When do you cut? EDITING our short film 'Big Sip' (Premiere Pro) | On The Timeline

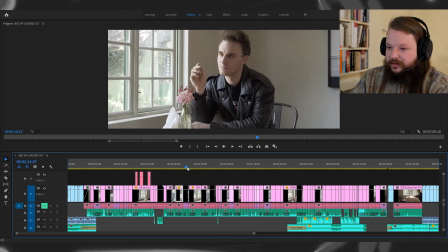(4:16)
With a lot of this, I had it already pre-edited in my mind, even from the script phase, and I know how I'm gonna edit it when I'm there on set. And I think that's very important because then you only get the things that you really need.
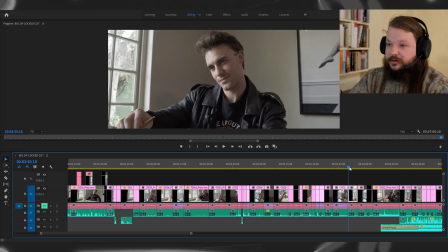(4:37)
It's all about their reaction. It's all about their eyes. Every single shot, reverse shot, I'm looking at their eyes.
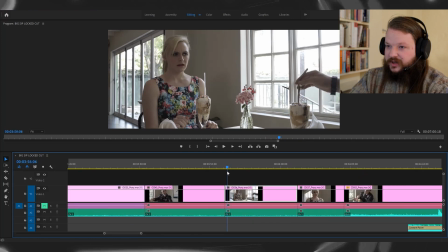(4:45)
Every single moment when I pick my selects, I'm looking at their eyes. When I'm looking at the monitor or I'm just on the camera on these on the set, I'm looking at their eyes.
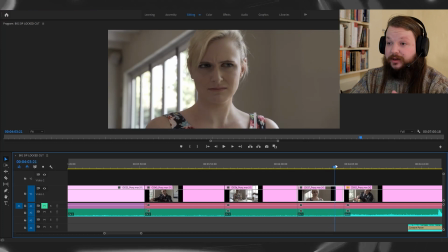(5:00)
I'm looking for those moments and I play the moment until I call cut, according to when I know that I've got something to play with in the edit.
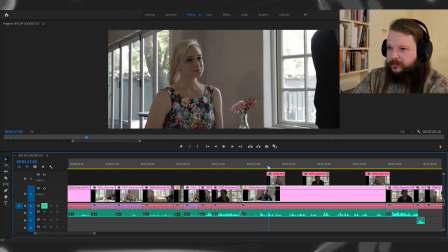(5:12)
Let me jump back here a bit. The introduction of the waiter.
Creamy white chocolate syrup, peanut crumble,
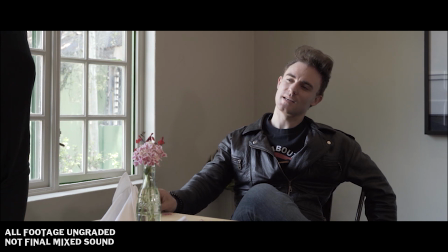(5:20) a dash of crème fraîche, and a hint, just a hint, of cinnamon.
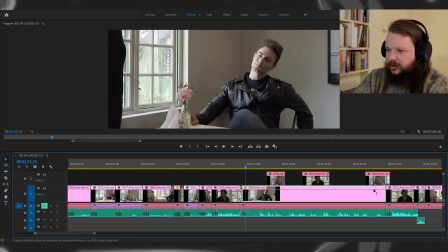(5:26)
You can see that I chose the take that I liked of Michael's performance as he gave the order.
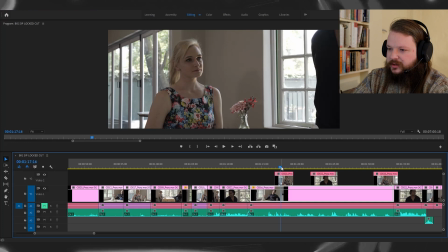(5:35)
But all the reaction shots, I didn't want to be so strict,
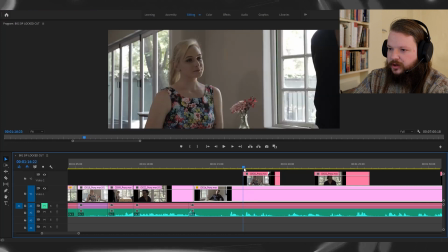(5:41)
and I wanted to play around with the timing a lot Double thick chocolate chip. in the action and reaction.
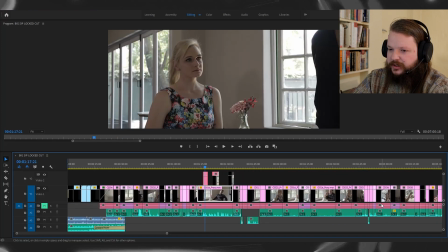(5:48)
So I find that oftentimes I generally try to stick to like one cut at a time. I find that too many tracks gets like way too confusing.
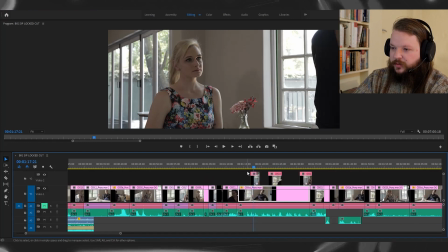(6:00)
For me personally, obviously I will do more if it's extremely necessary.
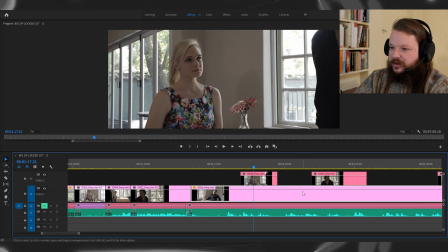(6:06)
But for moments like this, I find that it's quite helpful to have your reaction shot
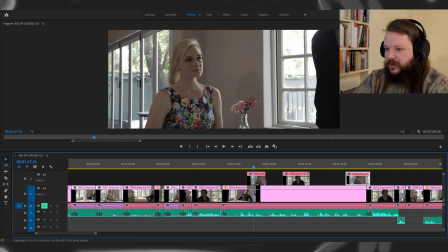(6:13)
above and you're able to have that play, that interplay off one another.
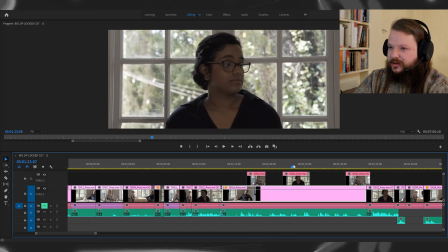(6:19)
Like here, this moment, it's great.
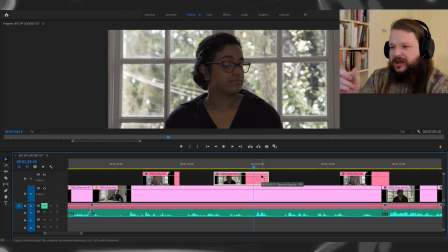(6:22)
She actually does this at a slightly different time to when he was saying it. And you'll find that if you plan how you're going to shoot it in this way,
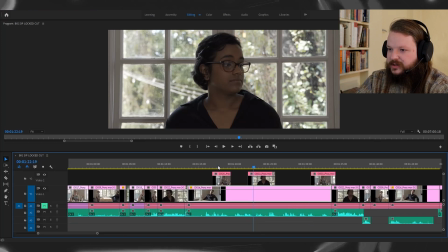(6:34)
this allowed me to really focus in on the comedy, because the comedy is obviously all about the timing.
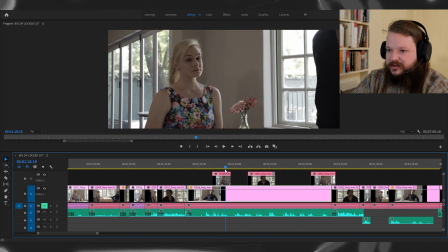(6:42)
So to really place those reactions exactly where I wanted them, I think this moment, she may even be reacting to another part of his order, but it was all about refining these amazing reactions that Leah gave in her performance here.
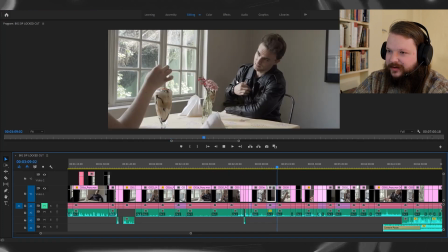(7:02)
So he did various moments of that straw throwing. There still are some very slight continuity problems here and there,
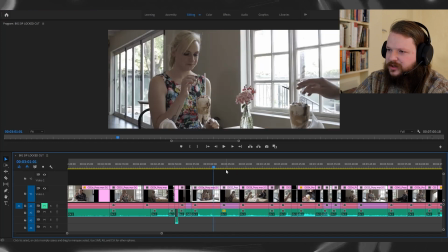(7:11)
but they aren't really problems because you don't really care. At the end of the day, if someone is focusing on your continuity, something else is going wrong.
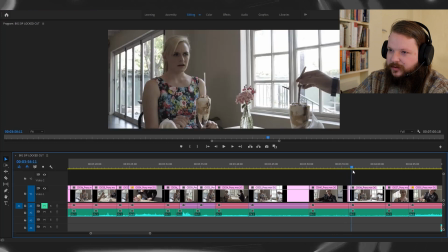(7:23)
I'm allowing the audience's gaze to move from reaction to action,
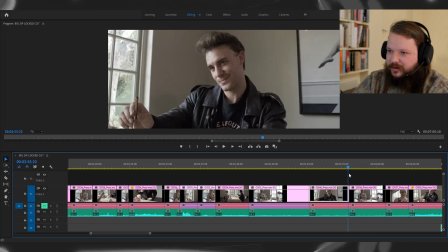(7:31)
cutting just after a blink here.
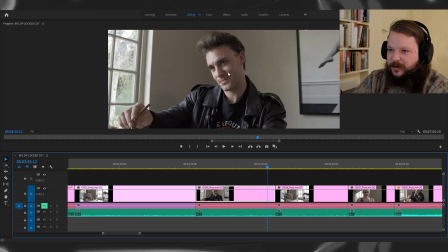(7:37)
It's very subtle. I think this performance in this moment is great because I'm looking for blinks for like a change of thought or a different way of going about solving a problem, not generally specific to this film,
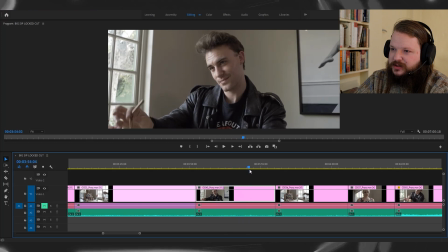(7:54)
but I think a performance like this in this moment is quite strong because you can see there's a hint of sort of something else that's going on beneath his cockiness. He's deciding, oh, I'm going to stick with this. I'm going to stick with this.